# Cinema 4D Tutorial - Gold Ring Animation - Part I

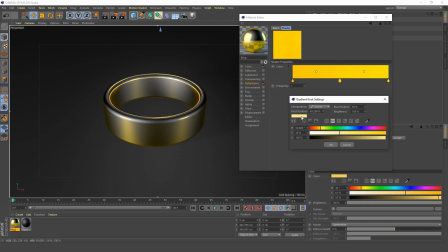This can be a very light yellow. Click OK. And let's see what that...
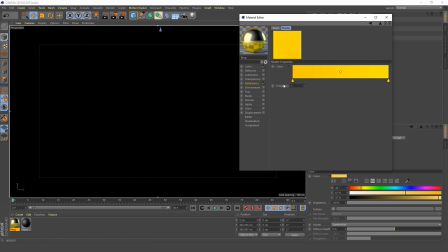Okay, so get rid of that because it's not making any difference at all. I thought that might have done something different.
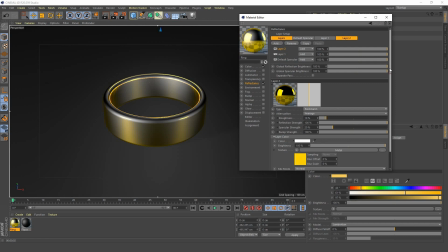It didn't do what I intended to do. Let's go back into our reflectance channel and we're going to increase the roughness here to 20%.
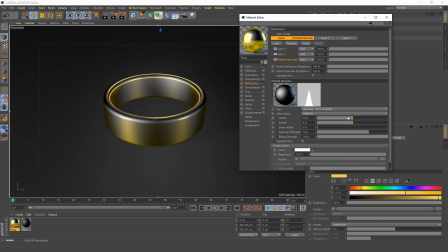Go into our default specular layer and we're going to reduce the width down to 20% and increase the specular strength up to 100%.
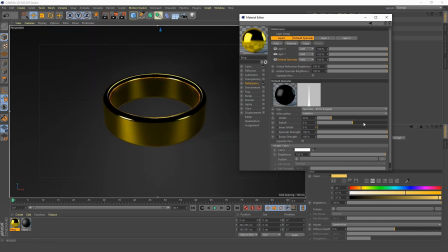Next, we're going to go into our first Beckman layer and we're going to
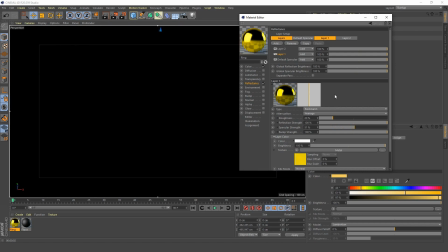increase the specular strength to about 50% on that.
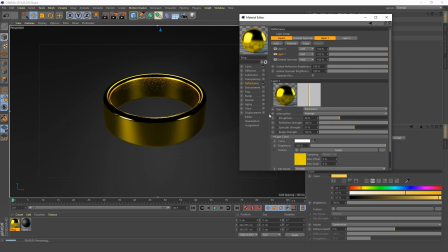And increase the roughness to 30%. Okay, let's control Z on your keyboard there to undo that.
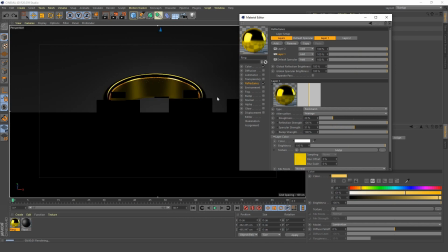That doesn't look good at all. So,
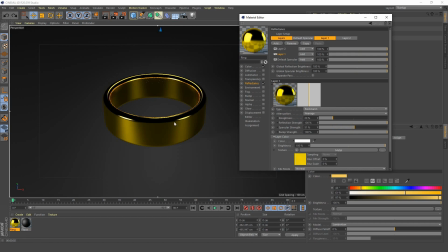where are we going? We want to add some bump.
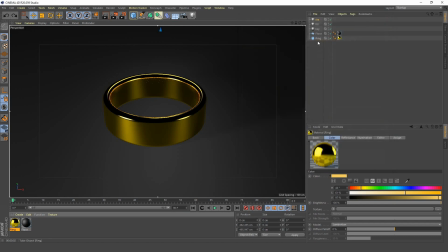Or let me just duplicate this floor first because we are not getting any reflections
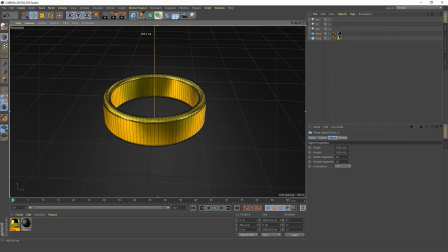on the top part of our ring. So I'm going to drag this floor up to about 405 centimeters.
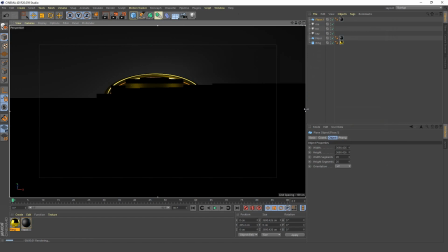You can see it there. Let go, and now you can see we got some reflection.
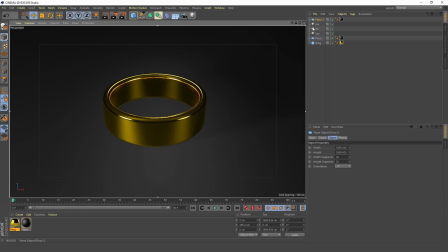So our floor, our upper floor, our roof, we'll say, is being reflected. Let me turn that off here and show you the difference that that's making. So there you can see that it's making a big difference to our overall look at this ring.
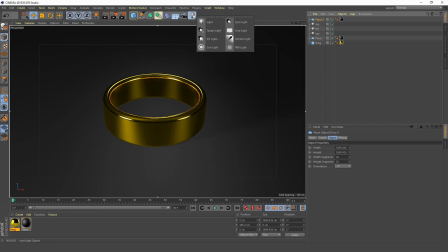Okay, cool. Now I want to add an area light because I want to brighten up the scene.
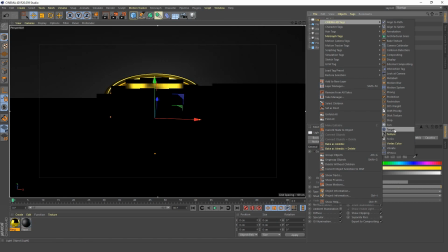Our three-point lighting isn't as bright as I'd like it to be.
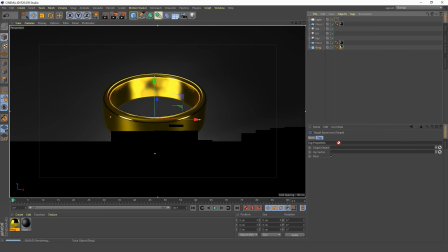So add a target tag onto our light and drag the ring object into the target object.
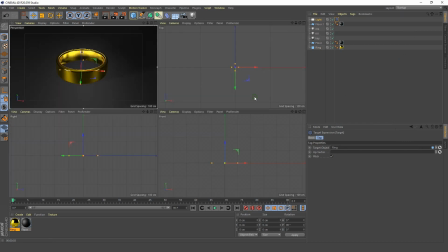And that way our area light is going to be looking at our ring no matter where we drag it.
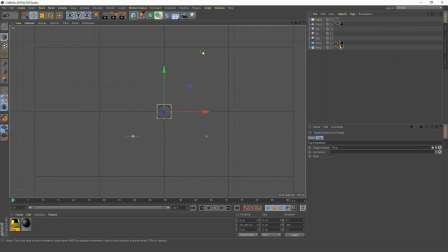So let's drag it up and we can use our blue icon here, which will move our object on every axis except for the blue one, which is Z. So as you can see, I'm dragging this around and no matter where I drag it,
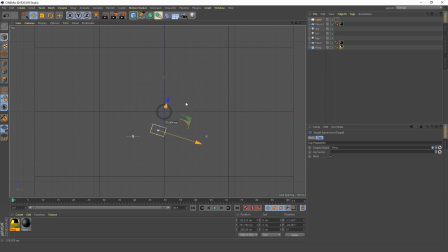it keeps looking at the ring, which is very handy. You can set that up with a target tag.
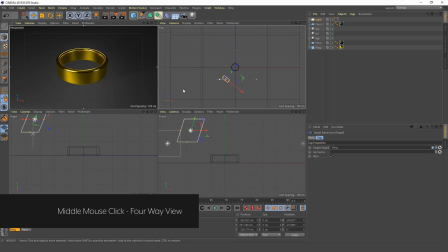So if we look at our four-way view here, you can see the difference that our light is making, which isn't that much to be fair. So let's increase the intensity on that to about 150%.
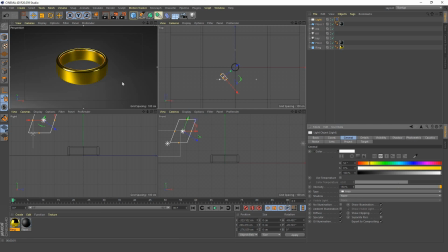Okay, so I like that. It's looking good. It's looking very nice now.
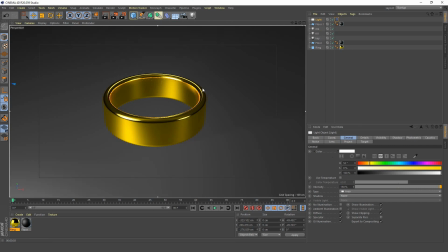It's looking very gold. So I want to add the bump that I was talking about earlier. This is going to make our ring look a bit weathered because it's looking too new.
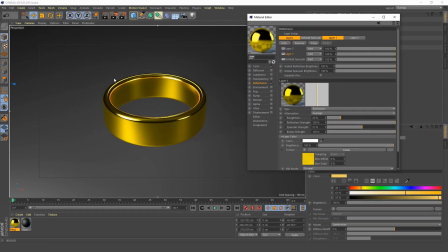It's looking a bit too shiny right now. So this bump is going to add a bit of, it's going to add a bit of character to our ring, basically. So go into your bump channel, tick that on, and let's add a noise shader.
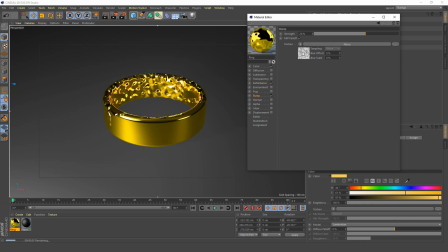So this is looking really, really, it's looking pretty melted now. So we want to change the noise there to Booyah. Booyah.